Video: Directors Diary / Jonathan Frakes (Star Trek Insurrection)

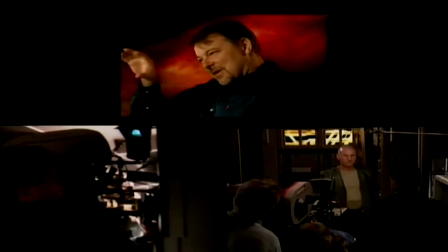8:07 And it was a classic directly out of Magnificent Seven where he had decided that he could go alone against the world.
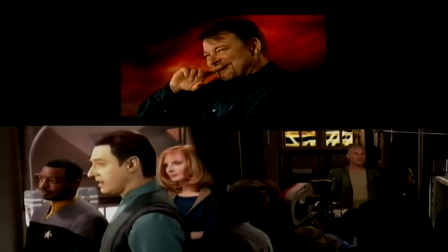8:15 And all of us were the voice of reason over his shoulder. And he loved it.
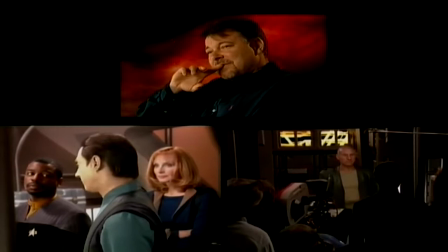8:22 We loved it. And it had a strange sense of...
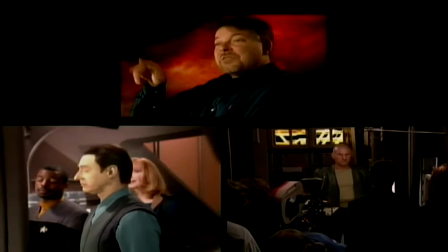8:28 It reminded a lot of us of other things that Picard had done during the series.
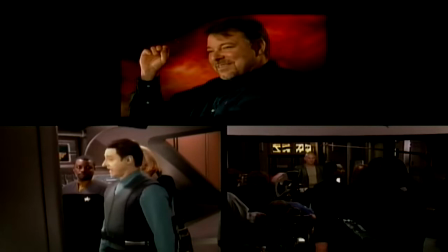8:34 But this was sort of the quintessential version of it, the expanded version of it.
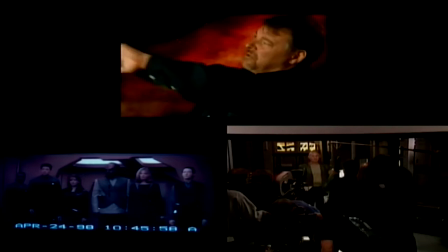8:39 And I just remember the scene because we staged it where we all walked down a ramp. It was very sort of Greek. We were the chorus, and we descended a ramp, and Patrick was down center with his gun and his leathers. And it had an epic, wonderfully directed, wonderfully staged scene.
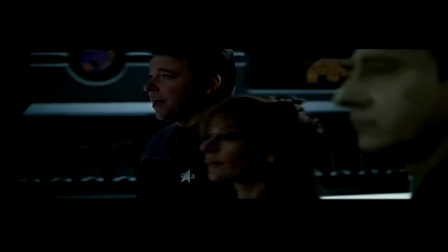9:00 Taking the captain's yacht out for a spin? 7 metric tons of ultridium explosives, 8 tetraon pulse launchers, and 10 isomagnetic disintegrators.
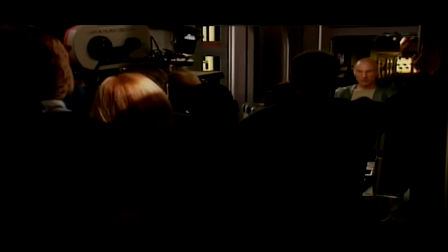9:08 Looks like you're planning on doing some hunting. Return to your quarters. That's an order.
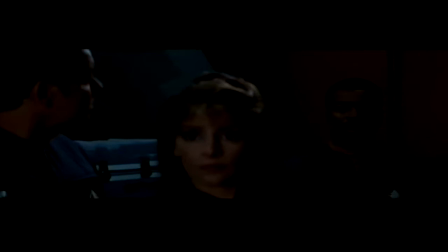9:15 No uniform, no orders. Captain, how could I look at another sunrise knowing what my sight cost these people? I feel obliged to point out that the environmental anomalies may have stimulated certain rebellious instincts common to youth, which could affect everyone's judgment. Except mine, of course. Okay, Data, what do you think we should do?
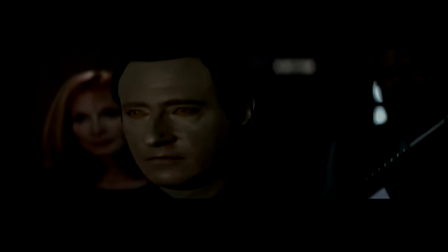9:38 Saddle up. Lock and load.
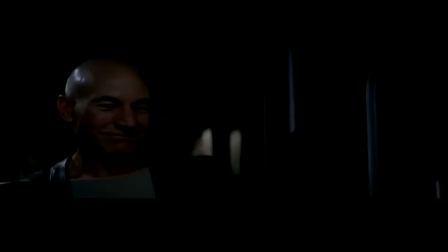They won't begin the procedure. Yeah. There's our captain. Sorry, I gotta go change my diapers.
There was a wonderful gambling pool taken on whether or not Brent Spiner, who plays Data, would in fact
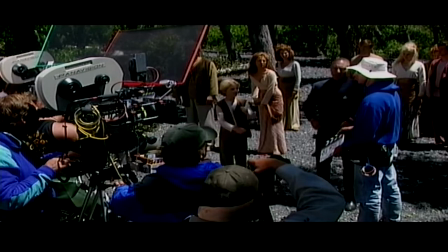10:08 walk into this frozen lake.
I don't think I can do this, Jerry, without actually seeing Brent go in the water.
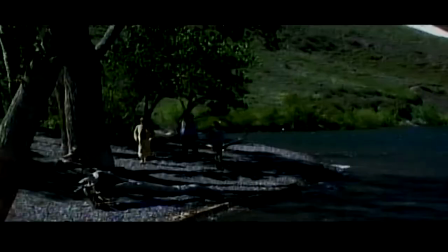10:15 I'm not really sure I can find the reaction.
It was really bitter, bitter, bitter cold.
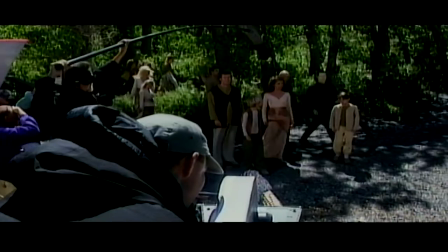10:23 And the character has to walk down into the lake and obviously can do something to the invisible ship beneath.
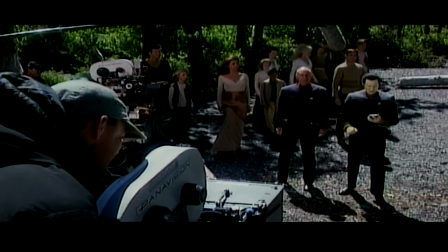10:29 And Brento, who is not afraid to let his stuntman do work for him, as I'm not either.
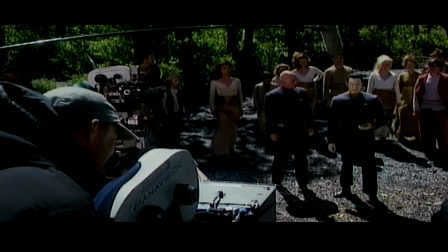10:36 We're not the kind of actors, say, proudly, we always do our own stunts.
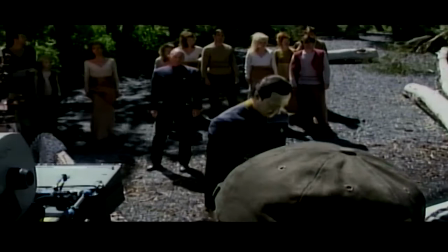10:40 We both have reached middle age and are aware that there are guys getting paid perfectly good money to do this for us. Brent, I said, you know, is there any way that I can get you just to go down a little bit into the water so that I can see that it's actually you and I can be in close on you?
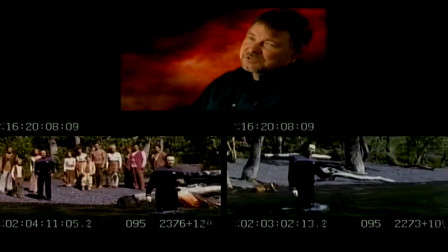10:53 And because he's a friend and he's a mensch, he agreed to do it. And they put on a wetsuit underneath his costume,
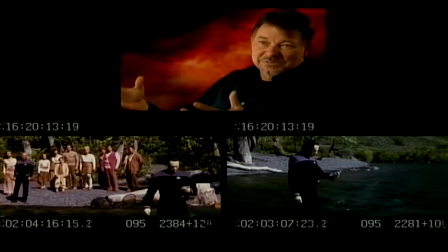11:01 and they kept him warm and bundled him up and put heat lamps in front of him and generally coddled him, as actors are always coddled.
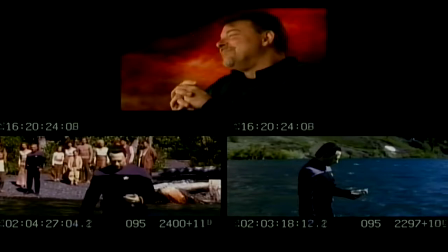11:09 And the morning came, and Patrick and I said, he's not going to go into the water. He's a chicken.
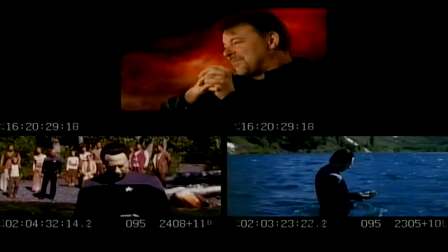11:15 He's not going to go in there. And God bless him, he went all the way into the water, underneath, head underwater.
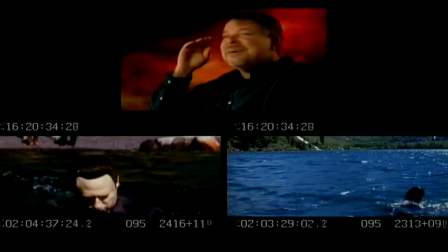11:22 And I covered it from all kinds of angles. And in the final cut of the movie, you never see that it's Brent going.
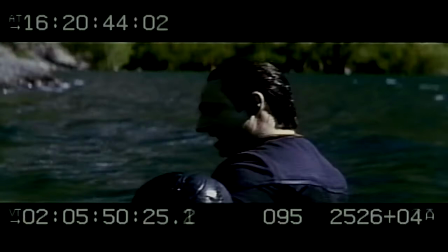11:29 Could have been you or me going into the water.
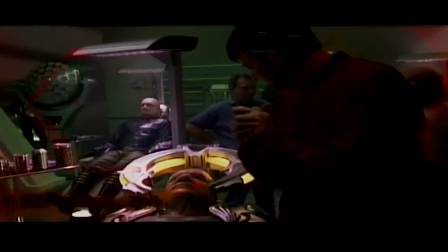11:36 But the truth is, he did it, and God bless him.
All right.
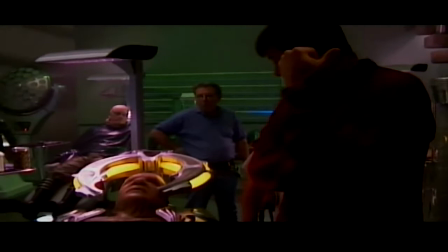11:42 You know what, I'm ready for everything. What about the front part? Should I stay just as simple as it is now?
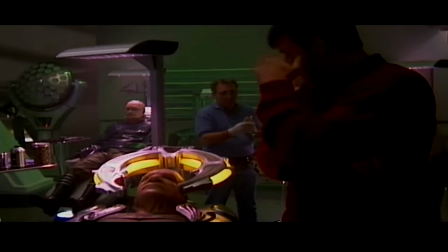11:46 Yeah, and also the timing is great. You guys have worked this out. The timing at the front end is lovely.
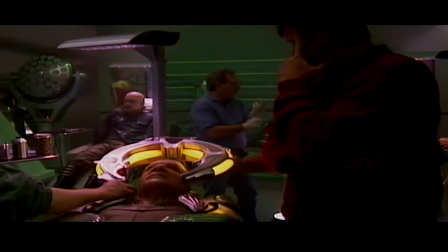11:51 The hand. And the... No, I don't think you need to. I think you're wrong.
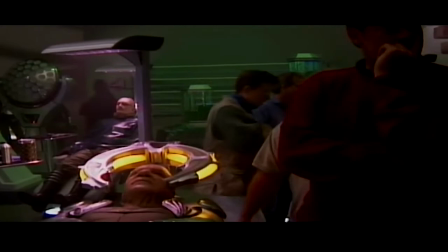11:57 Because yesterday I was laying some more stuff on it. It seemed like too much. Yeah, I think what you're doing now is pretty clear.